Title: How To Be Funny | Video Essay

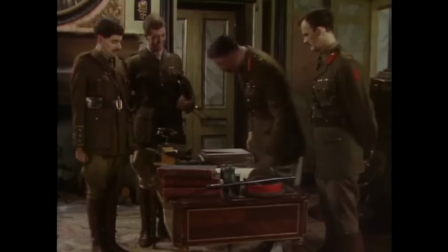At ease everybody, now where's my map? Come on, sir. Thank you.
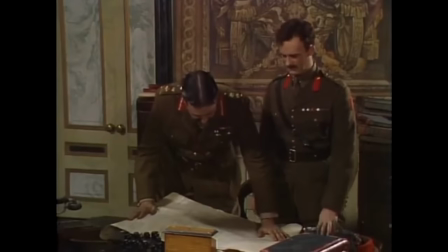God, it's a barren featureless desert out there isn't it? The other side sir.
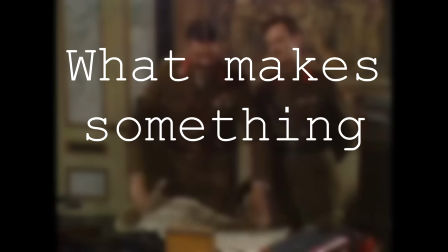What makes something funny?
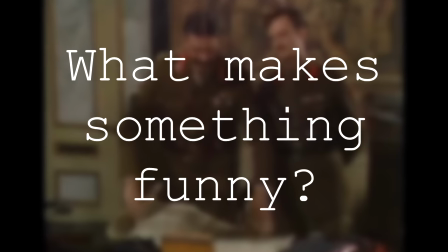When someone tells a joke and it makes people laugh, what qualities must that joke possess?
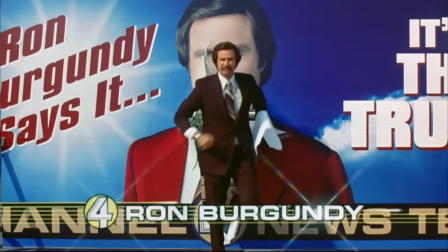Almost everyone has their own answer to this question. some will argue it is to do with the element of surprise, whilst others will argue it's a release of built up emotion.
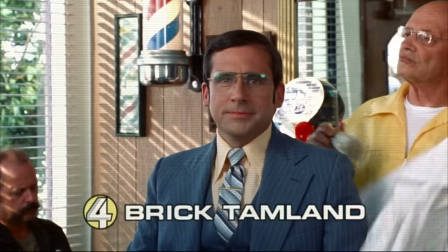The problem is, all of these techniques are exactly that,
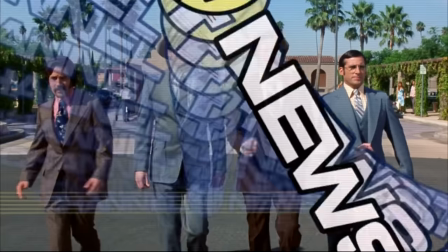various ways and styles in which a joke can be delivered.
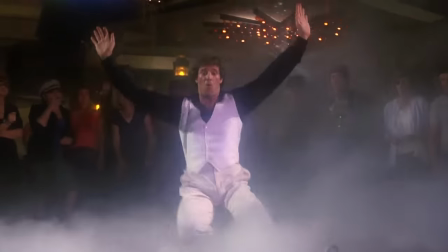There are a thousand and one ways to tell a joke, but really the singular quality that is required in order for a joke to be a joke,
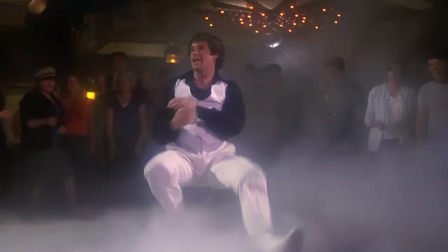is something far simpler than many would have you believe.
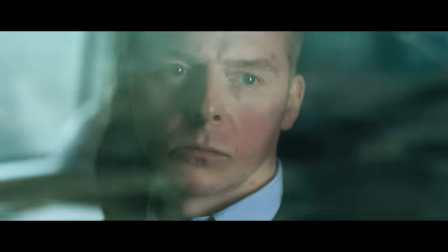Instead of me telling you what that quality is, I'm going to play you three clips from three films.
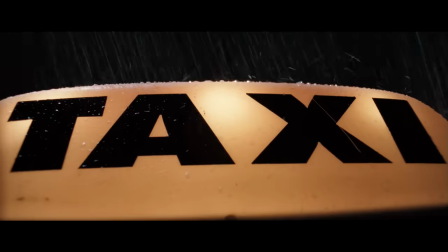While you're watching them, I want you to ask what quality do they all share?
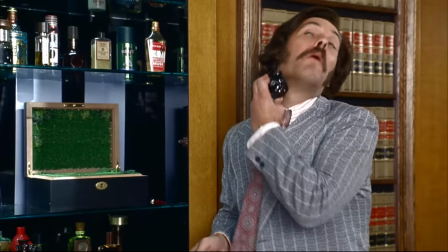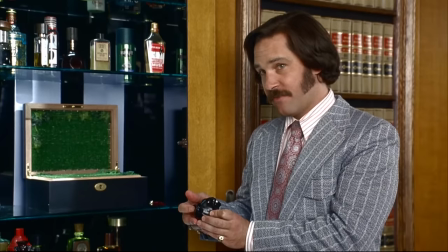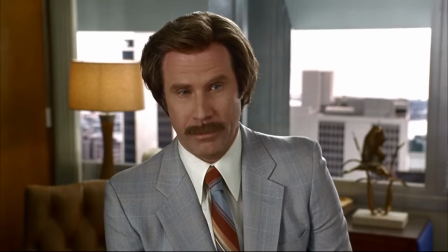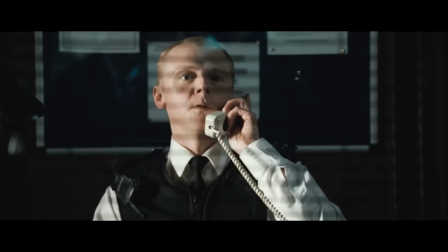The swans escaped. The swans escaped? Yeah. Right. And where's the swan escaped from exactly? Uh, the castle.
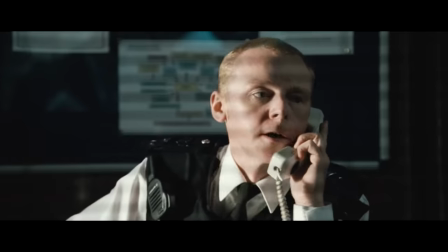Oh yeah? And who might you be? Mr. Staker. Mr. Peter Ian Staker. P.I.
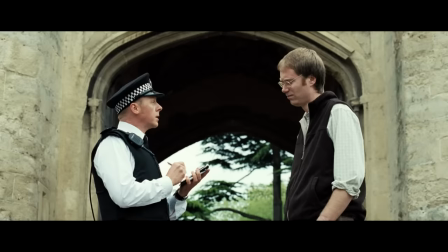Staker. Right. Piss taker. Come on! Yes, Mr. Staker. We'll do everything we can.
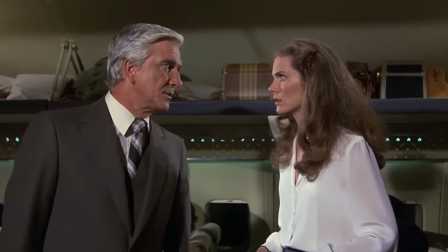Can you describe it to me? You'd better tell the captain we've got to land as soon as we can. This woman has to be gotten to a hospital.
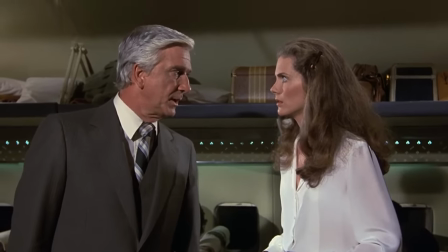A hospital? What is it? It's a big building with patients, but that's not important right now.
So, now that you've seen those clips, what was the one quality they all shared?
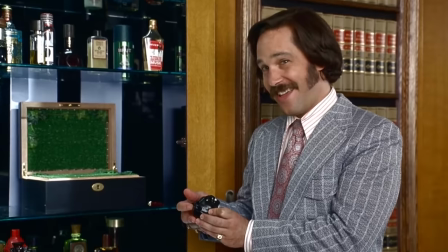So in Anchorman he says 60% of the time, it works every time.
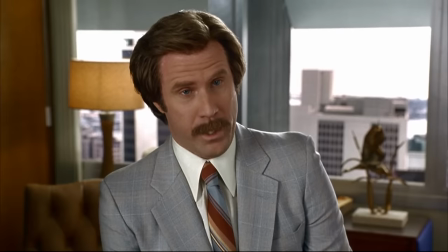This is a funny line because it's a total non sequitur, he contradicts himself in the same sentence and by doing so he looks like a total idiot.
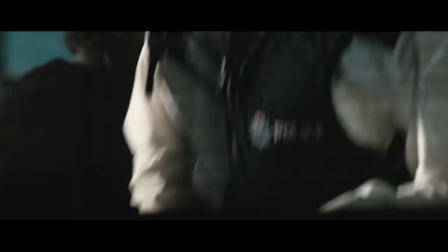This joke is at his expense, or look at the example from Hot Fuzz,
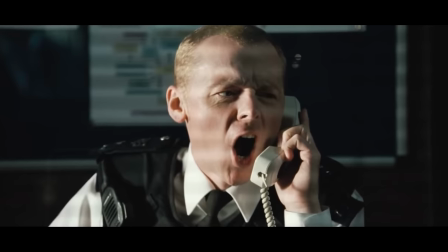the policeman receives what he thinks is a prank call and makes fun of the caller's name, only for him to learn that the call was legitimate,
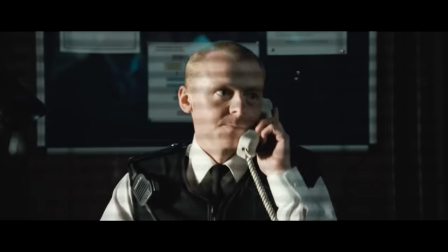and that he had just insulted a random member of the public. This joke is at the expense of the policeman, because he misunderstood the call which resulted in him looking like a total idiot.
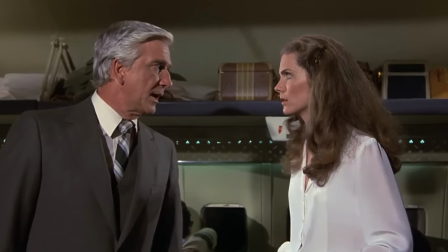Or you can look at Airplane, this joke is at the expense of the doctor because he misunderstood the question, an argument could also be made that it was also at the expense of the hostess,
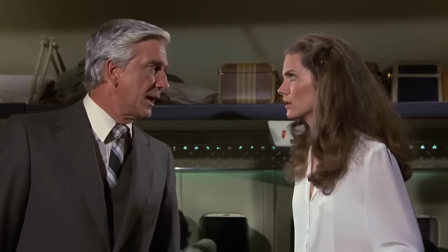because due to her poor choice in words, she left herself vulnerable to this misinterpretation.
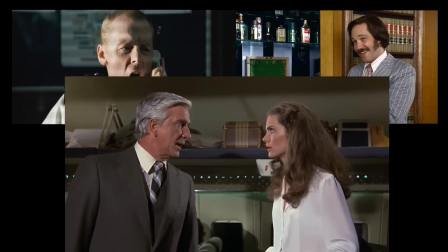What is the one trait these three jokes have in common?
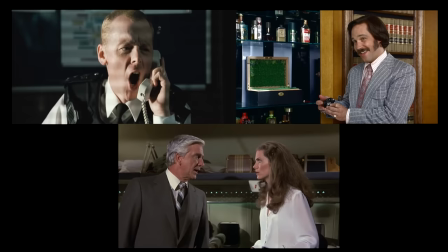They all have a victim and this leads me to make this rather controversial statement
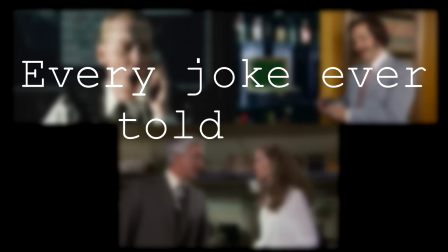every joke ever told has a victim and
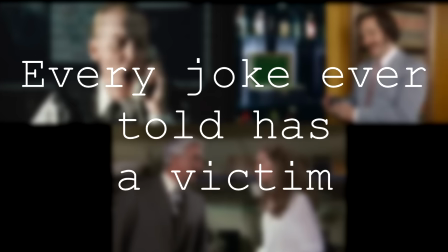If you right now disagree with this idea try to think of a joke that
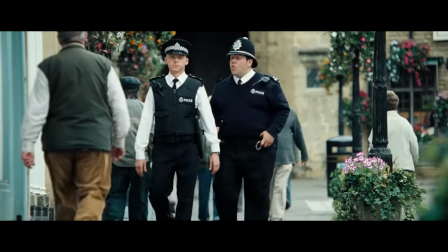Doesn't have a victim feel free to pause the video and google knock-knock jokes or what's your favourite sitcom,
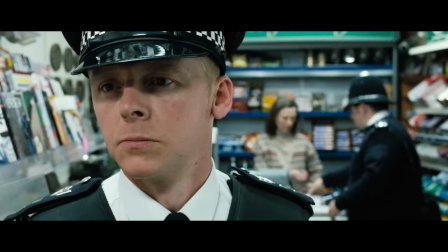and whenever you catch yourself laughing, ask who was the victim to that joke?
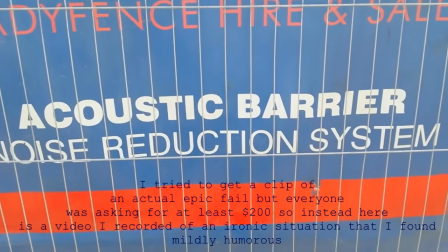I think that epic fail videos are really comedy in it's purest form, where we see people being physically hurt for their mistakes.
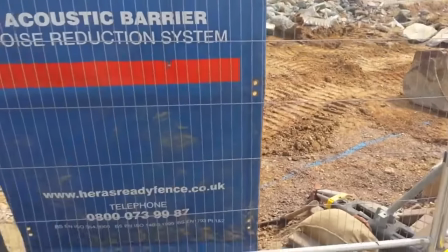The Germans have a word for this and it's called Schadenfreude, which means pleasure derived from someone else's misfortune,
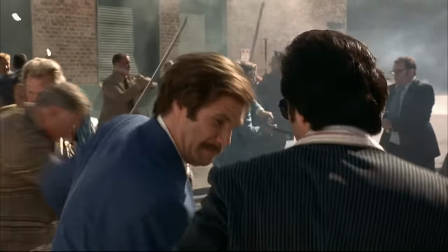and there may be some of you right now thinking well, what about puns?
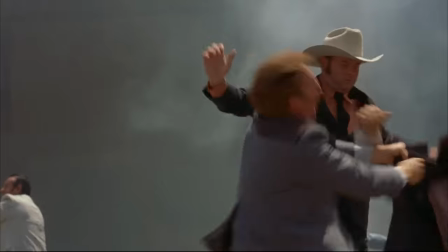When grandad opens a cracker at christmas and says a pun that makes everyone groan, who is the victim to that joke?
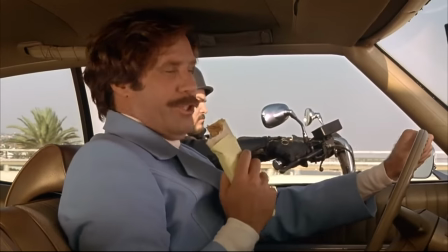Well, it's him, the joke teller himself.
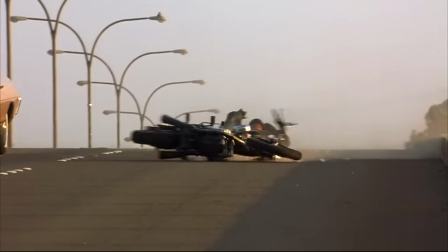Most puns fall into a very specific kind of humour, that being self deprecating humour.
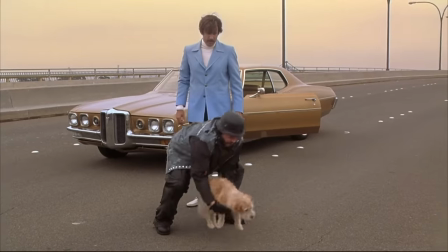The essence to self deprecating humour is the victim to the joke is not another person, but the joke teller themselves.